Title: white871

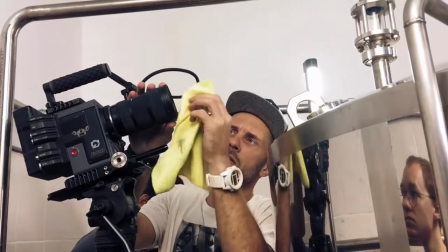(16:31)
Whatever equipment you're filming, always pay attention to its cleanliness.
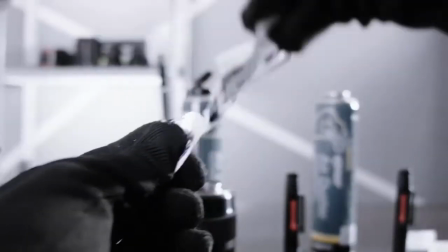(16:35)
Be ready for the fact that you often have to wipe and clean the optics and the camera itself.
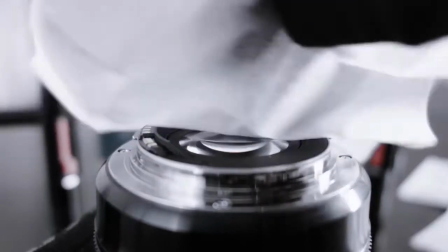(16:41)
Because in food photography you will work with flour, spices, water and various other loose and wet substances.
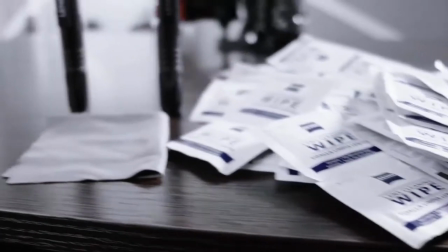(16:53)
Sooner or later all of this will drop to you and your camera. Stock up on various cleaning products to wipe your optics.
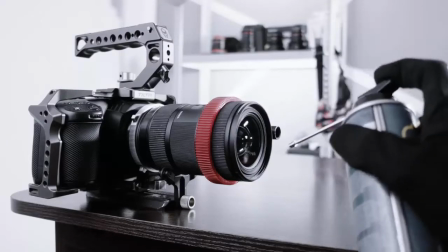(17:02)
Air duster for fine and coarse dust. For each individual item of your equipment, select a separate microfiber or will explode on your set.
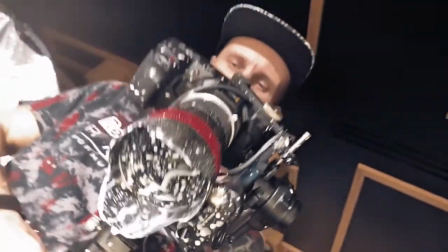(17:10)
You can easily remove all the dirt and continue filming.
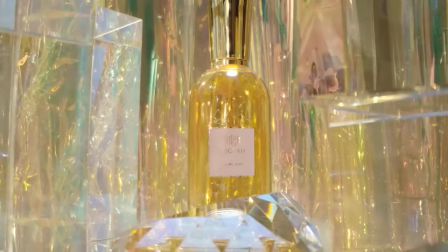(17:14)
Everything gets complicated when you need to shoot smoother and more complex and well-stabilized frames. Here it all depends on financial and physical capabilities.
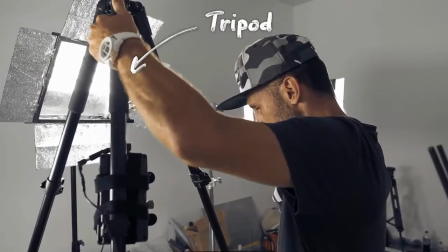(17:28)
It's enough for someone to set up the tripod and he will be pleased with this result.
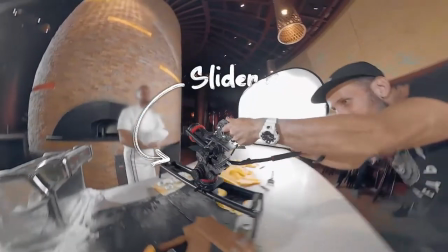(17:34)
I have a long thing switch to shoot more dynamic frames using slider and gimbal.
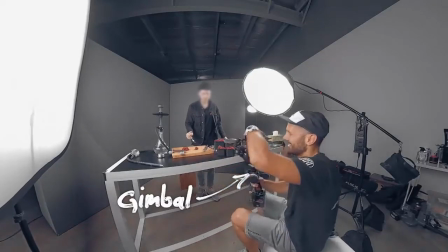(17:41)
I like when there is a dynamic in the frame which will bring cinematic feel of the final clip.
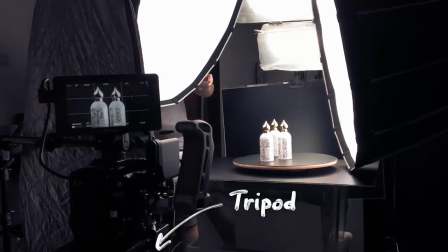(17:48)
Of course, the project completely shot from a tripod, but it's always more difficult to do it in them,
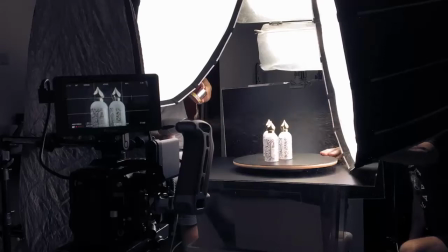(17:57)
because when the camera is locked, it's necessary to create the maximum possible movement in the frame itself.
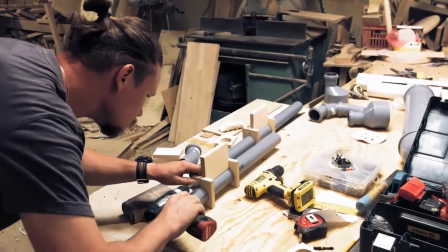(18:05)
And for this, completely different devices are already being made. You will need to come up with the different path of the object in the frame and make them move as you need.
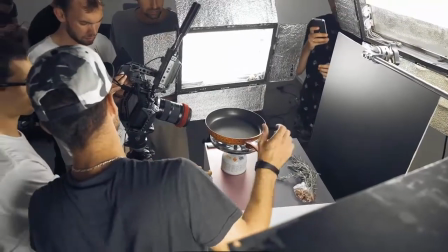(18:19)
This has always been a headache for me, but when you approach the project creatively, then everything turns out as it should.
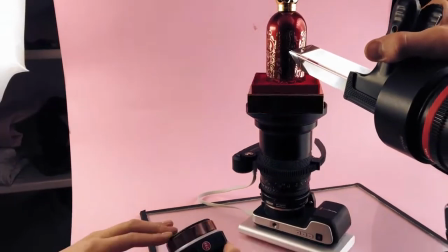(18:29)
Let's take a closer look at DIY motion control and find out what we can do our own hands with max result.
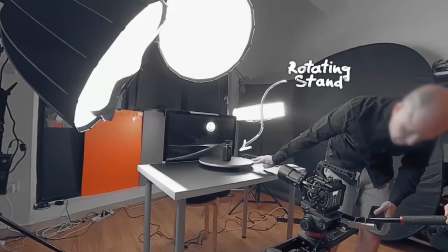(18:37)
First of all, it's rotating stand that you can buy at the nearest IKEA. This stand is needed for items rotation in frame.
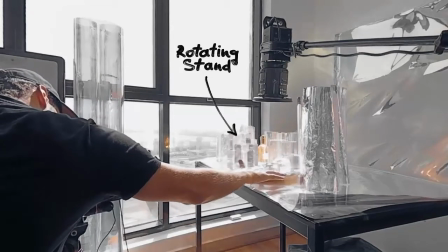(18:44)
Of course, you can choose motorized stand, but you can start with this very simple and cheap.
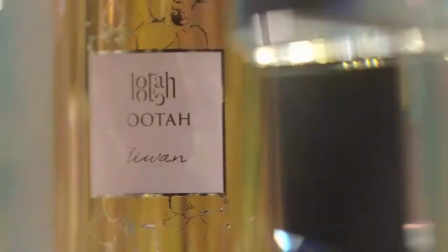(18:49)
It's enough to set up your item on it and spin it at needed speed. It will make your image more dynamic and alive.
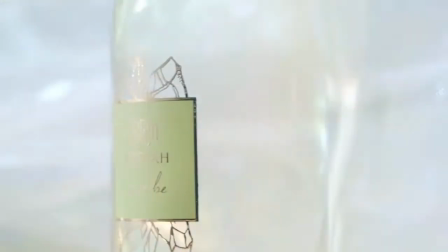(18:56)
We can show the item from different sides in one take.
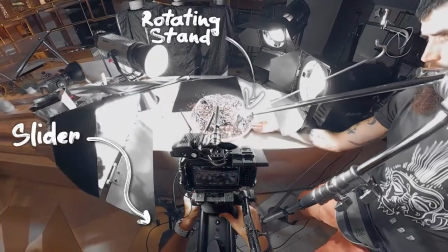(19:00)
And if you add camera movement, it will give more dynamic and attract attention.
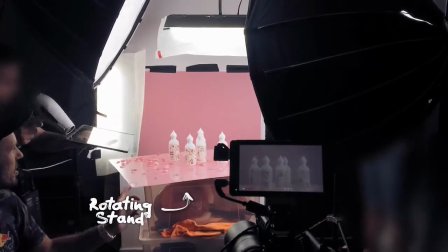(19:06)
Try adding some more dynamic objects to the frame that you can have chosen as the props for this take.
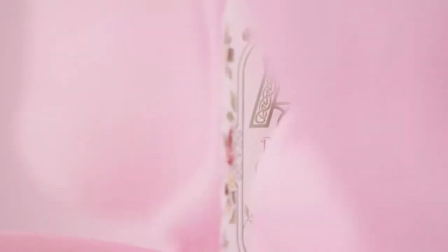(19:13)
As a result, you will see how a seemingly static frame come alive.
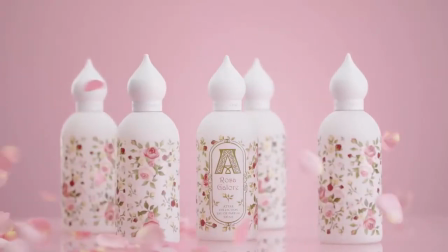(19:18)
Rotating stand helps shooting closer and accurate when you need to show product essence and details.
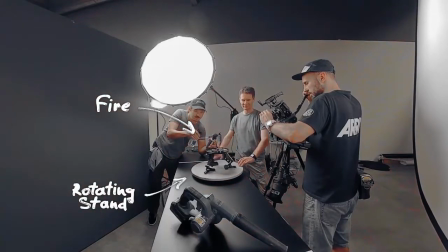(19:25)
If necessary, to emphasize the meaning of what's going on in the frame, you can add a little bit fire.
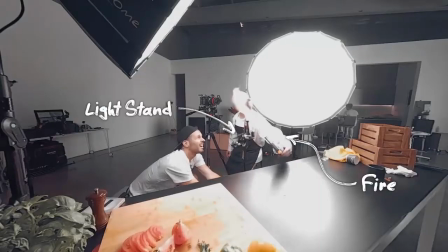(19:31)
It will give the viewer an understanding that subject in the frame is hot or it's being cooked in hot temperature.
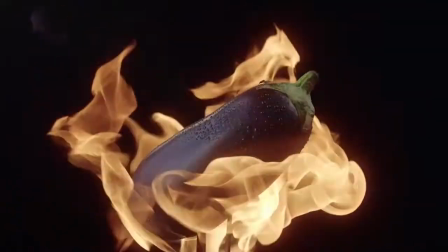(19:39)
By the way, you can make the object rotate using regular light stand. Sometimes you have to go beyond and build something of your own.
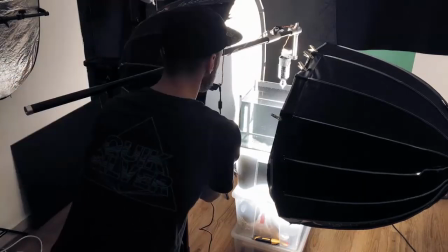(19:48)
So, the shooting in an aquarium, I decided to rotate a bottle of perfume in the water.
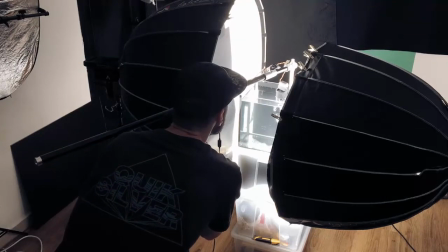(19:52)
I used an old electric focus system which has made on a 3D printer a long time ago.
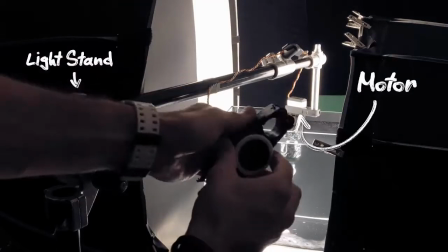(19:58)
Just in an unusual solution, I decided to do something different.
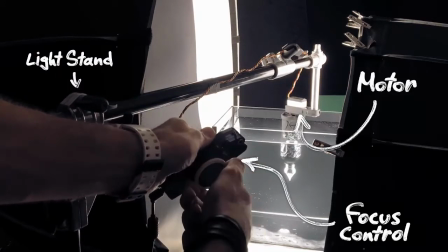(20:02)
The motor was gripped to the light stand and bottle was fastened to it by gaff tape.
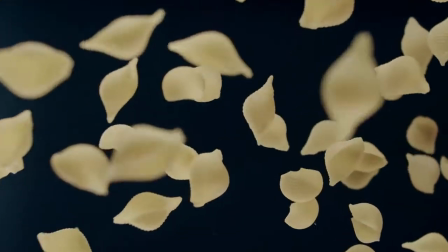(20:08)
An essential element in food and product filming is levitation. It's a common technique in tabletop shooting.
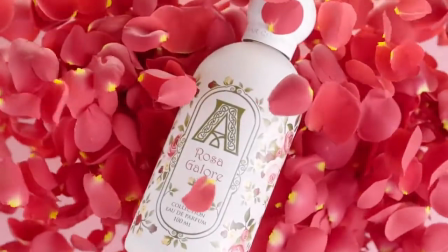(20:15)
It gives the future video the necessary lightness and invites the viewer to look at usual items by the new angle.
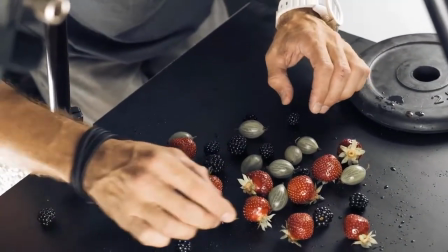(20:23)
I try to implement each of my product or food videos with these shots.
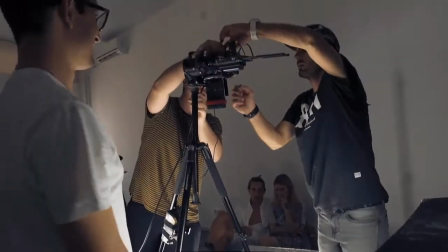(20:28)
Items levitation in the frame is achieved by different ways, but today we will touch on two main options.
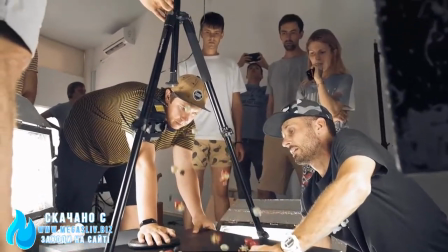(20:35)
Bouncy background is the first and most commonly used item for it.